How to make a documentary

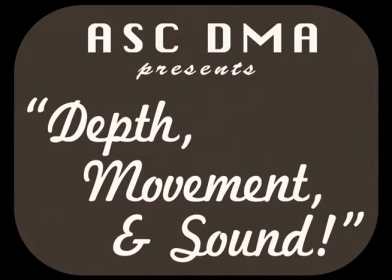0s
The goal of this film is to inform you, our valued viewer, on the many aspects of depth, movement, and the wonderful creation of sound.
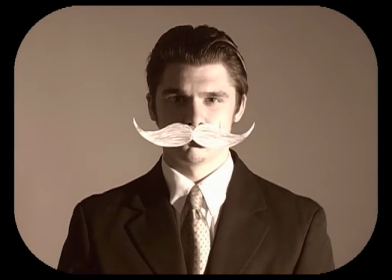10s
The light that is currently on is called the key light. It is used to cast defining shadows over the subject's face.
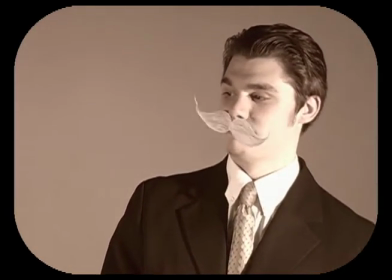17s
Now this second light, as you may notice, has vastly softened the shadows of the subject's face.
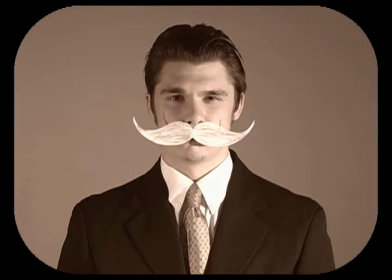21s
This is called the fill light, and is used to even out the shadows so they are not so harsh.
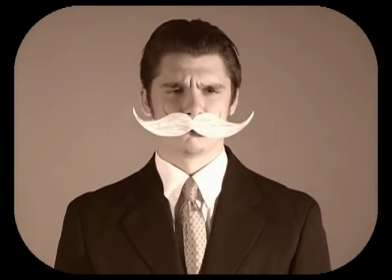28s
That light came from the back of the subject, aptly named the backlight. It is used to define the outline of the subject while creating depth.
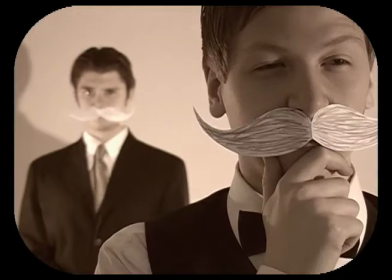36s
The next technique we will discuss is rack focus. What is this, you may ask yourself, but I will show you.
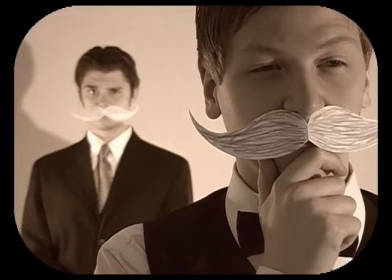44s
Did you see that? That's rack focus. It's a technique that changes focal planes from one person on their own action plane to another person on a different action plane.
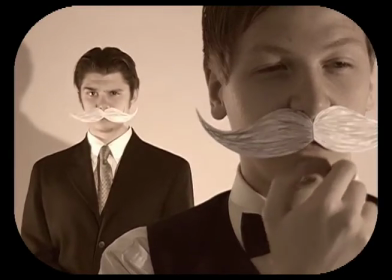53s
This effect is created by adjusting the focus ring on your camera. It's crackerjack.
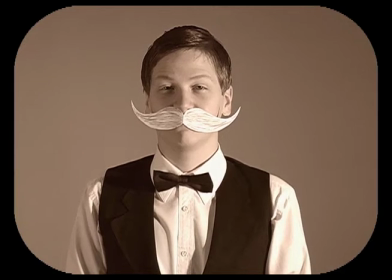60s
Now you are probably wondering what reflexivity is. Now this is simply acknowledging the filmmaker's biases and built-in manipulation of the media making process.
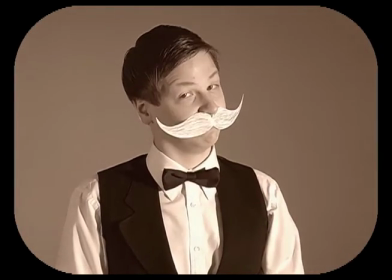68s
For example, I could tell you that Theodore here is a great guy and that he will help you do whatever, but that's my opinion and I'm the filmmaker.
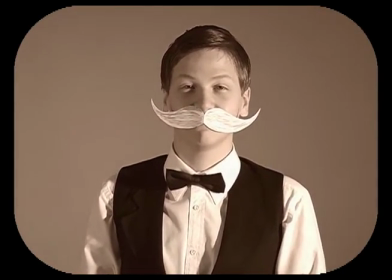77s
However, if I hated Theodore here, I could say he's a big-headed charlatan and a bad egg to boot.
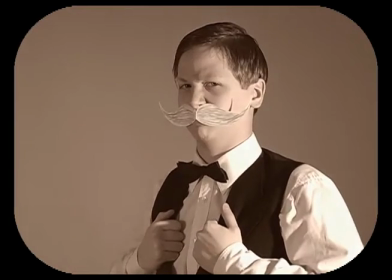83s
And that is my bias manipulation of the film. Now let's talk about truck.
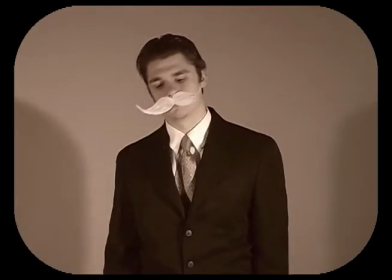90s
No, not that kind of truck. This truck.
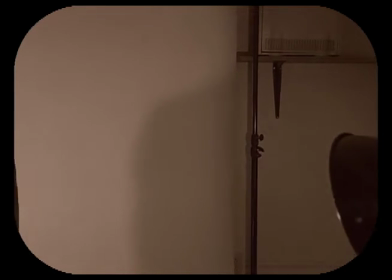94s
A truck is when the camera, which is mounted on a dolly and truck, moves on said truck, left and right.
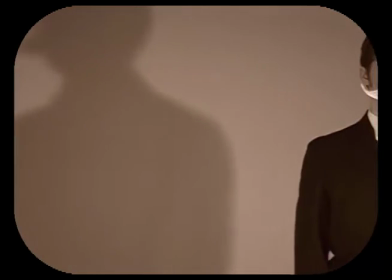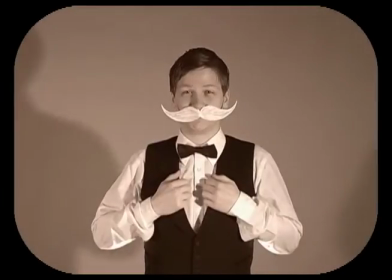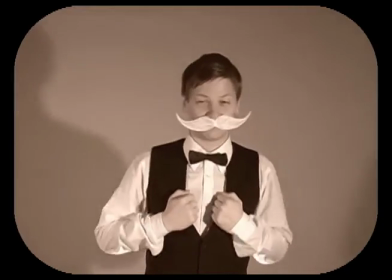110s
Now, similar to a truck, we have a dolly, which is just a camera mounted on wheels.
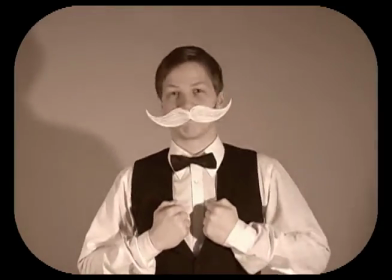114s
With the dolly, we have the dolly shot. In the dolly shot, we move the camera closer to and further away from good old Theodore here.
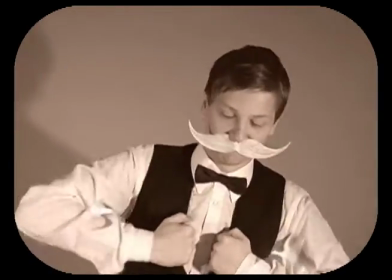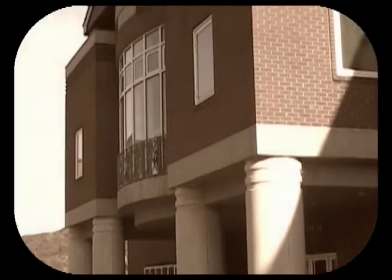130s
What we must now discuss is the tilt of the camera, which is simply the pivoting of the shot up and down.
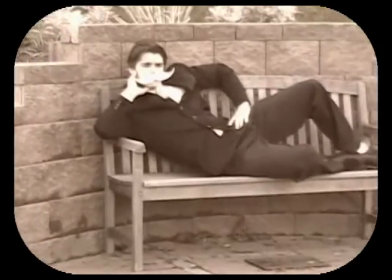137s
And that's all there is to tilting, but we also have panning.
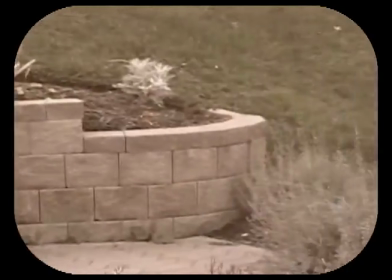141s
Panning is just the pivoting of the camera either left or right, and it goes hand in hand with tilting.
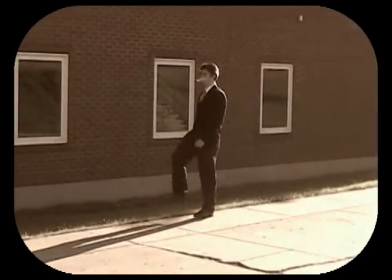149s
Now this interesting phenomenon here is known as direct attention.
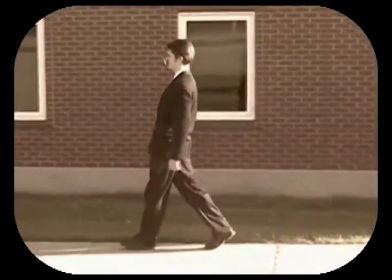153s
As you can see, the horizontal lines on the brick wall exaggerate the swift movement of Alfred here.
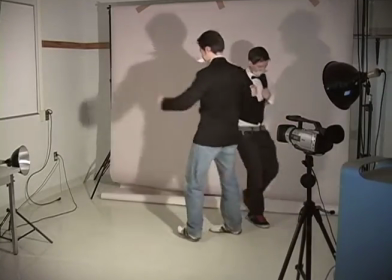161s
Here we see our two talents acting out a short scene.
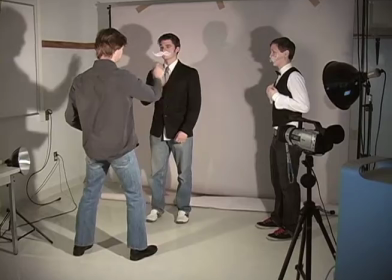168s
Hold on, what's this? The director seems to have stepped in.
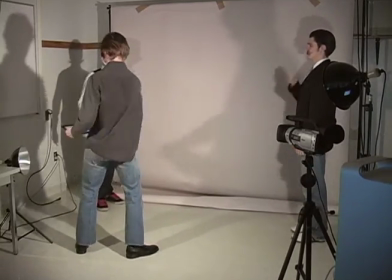172s
This is called blocking the talent, and it is how the director tells the talents to move relative to the camera.
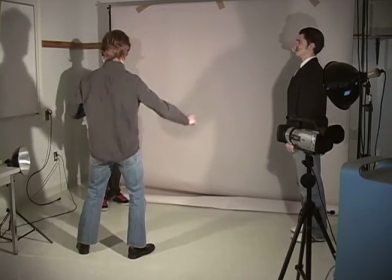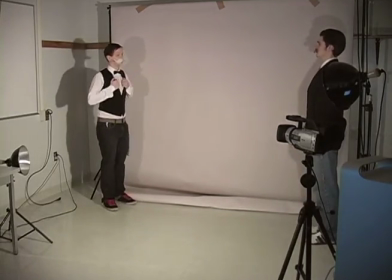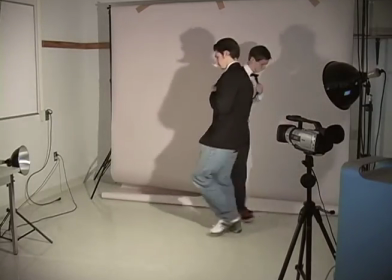188s
Wowzers! Now let's take a look at that scene.